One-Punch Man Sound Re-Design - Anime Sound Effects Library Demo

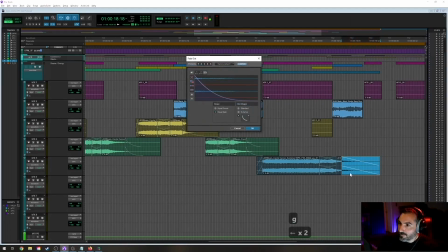70:45 And I don't think we can possibly get this out fast enough to just make room for the insanity that's about to ensue.
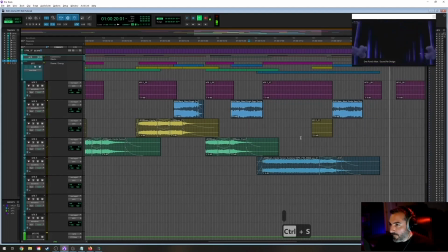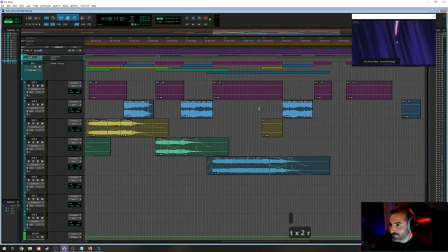70:57 Okay, I think we missed an explosion there too. Well, we'll do a quality control spot check here in a little bit. Okay, this spot here, I noticed there's this weird little wiggle in the beam.
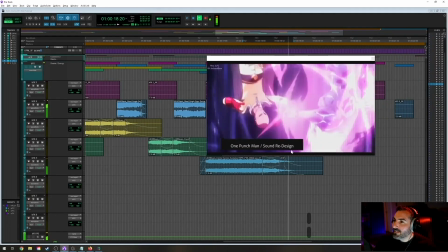71:18 Let's go a little larger. That right there.
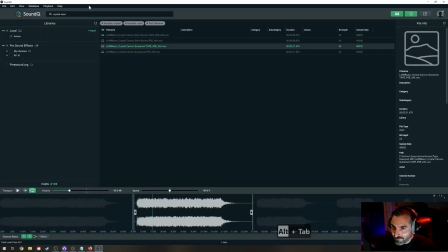71:25 Thinking I want something fun for this. I want to just bring a little bit of levity in to something that's been very serious.
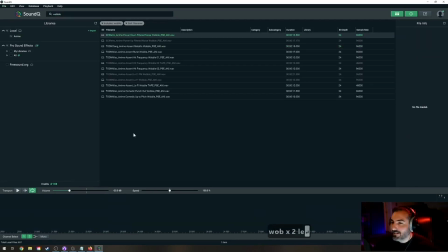71:33 So let's find us a nice anime wobble.
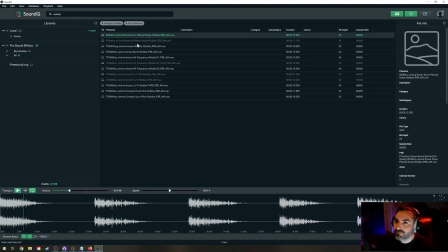Uh-oh, that might be it. Oh, that might be it too. Oh yeah, let's try that.
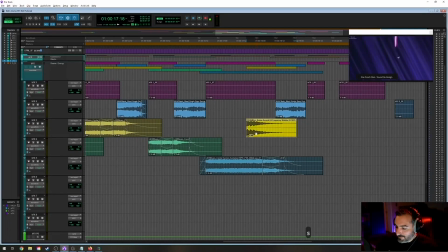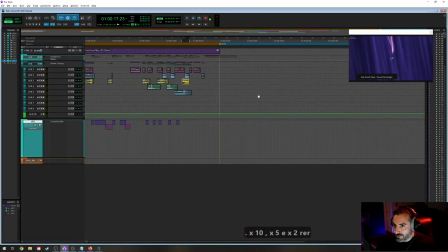71:59 There we go, it kind of picks up there. Oops, I accidentally pressed E, and we went to full screen mode.
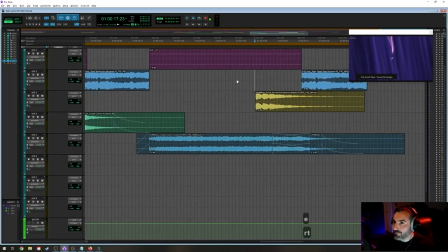72:06 So let me just rectify my clumsy button pushing. All right, and let's just roll it back and see. Timing is a little weird.
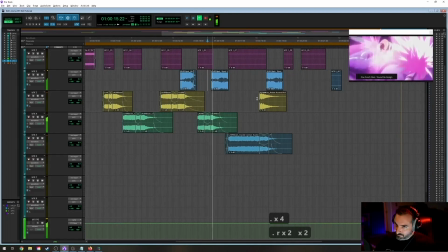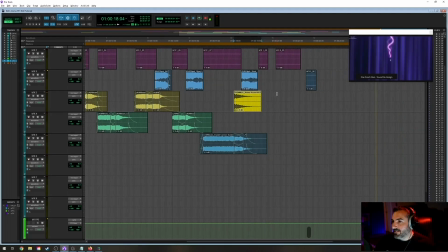72:25 Okay, and I'm going to clip gain that down. I think that's the right sound.
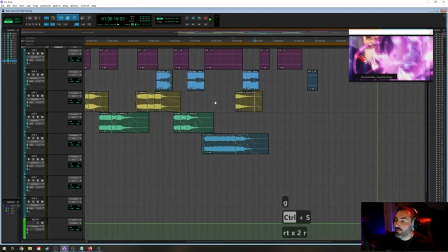72:29 I kind of want it to be more subtle because, like I mentioned earlier, One Punch Man is very funny, but it's not like overtly funny. It's a little more subtle, so I don't want to go too far with it.
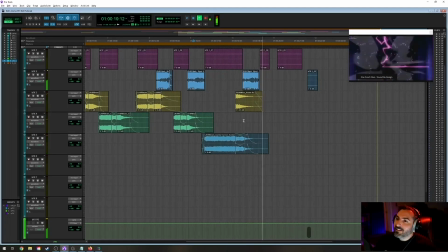72:42 Yeah.
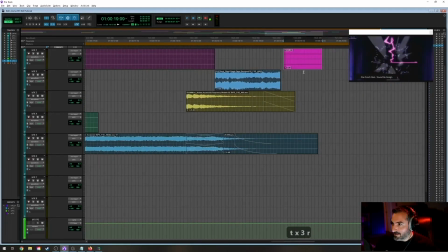72:45 Okay. I'm starting to like this. What do we got here?
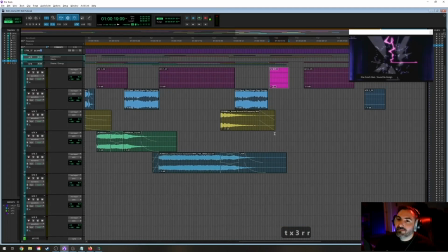72:51 Oh, did I accidentally destroy my... Yeah, I lost a beam somewhere.
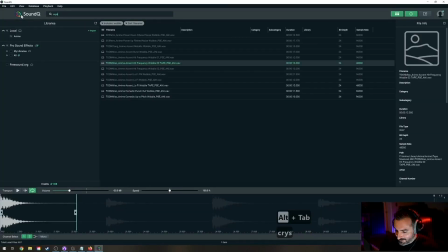72:57 In my haste, I'm overlapping things. Oh, and I'm punching the mic too. In my haste, I'm kind of forgetting about things, and I'm getting ahead of myself because I'm actually like trying not to just kind of chuckle at how this is turning out. Sustained. Okay, that was the short one.
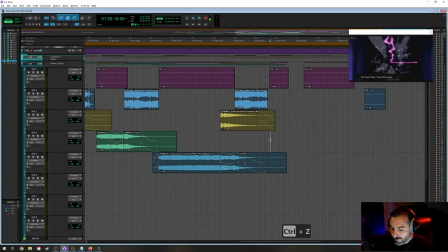73:17 Oops. And I don't want it there. I want it there. Nope. There it is. Okay.
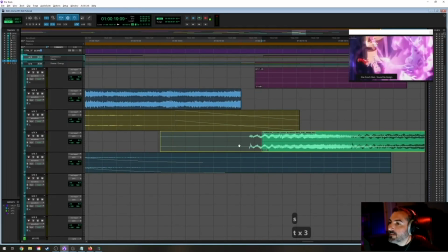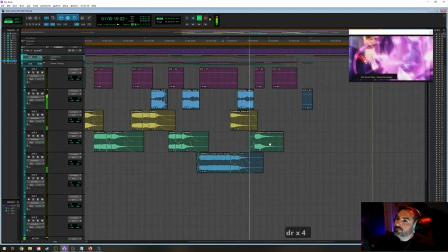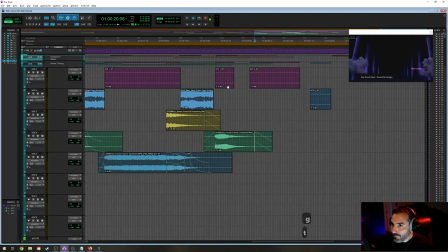73:41 That's getting fun. Okay, that takes care of that one. Okay, so here we kind of go very, very briefly into kind of like a slow-mo feel.
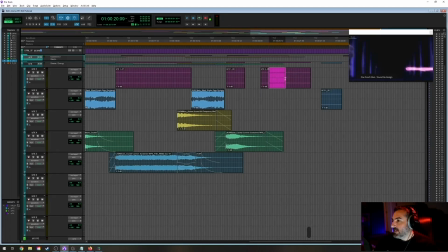73:58 So yes, I'm gonna want some sort of like beam energy for this pink stuff, ectoplasm, whatever you want to call that. But I want a different flavor for this. Something with a little more drama, because we go to this slow-mo and then we go to the insanity of that.
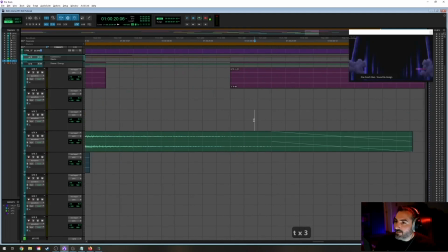74:17 So what is that? I don't know. I'm gonna have to jump in
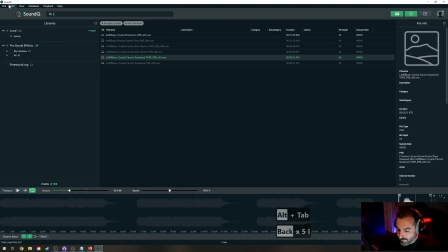74:23 and let's look at some laser beams. LASR, BEAM. Oh.
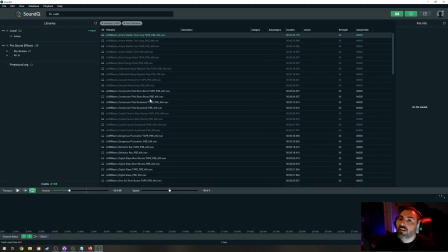74:37 I guess caps matter. It's interesting. Okay. I want a longer one as well. So I'm going to type in sus for sustained. And I don't know, let's just listen to some of these.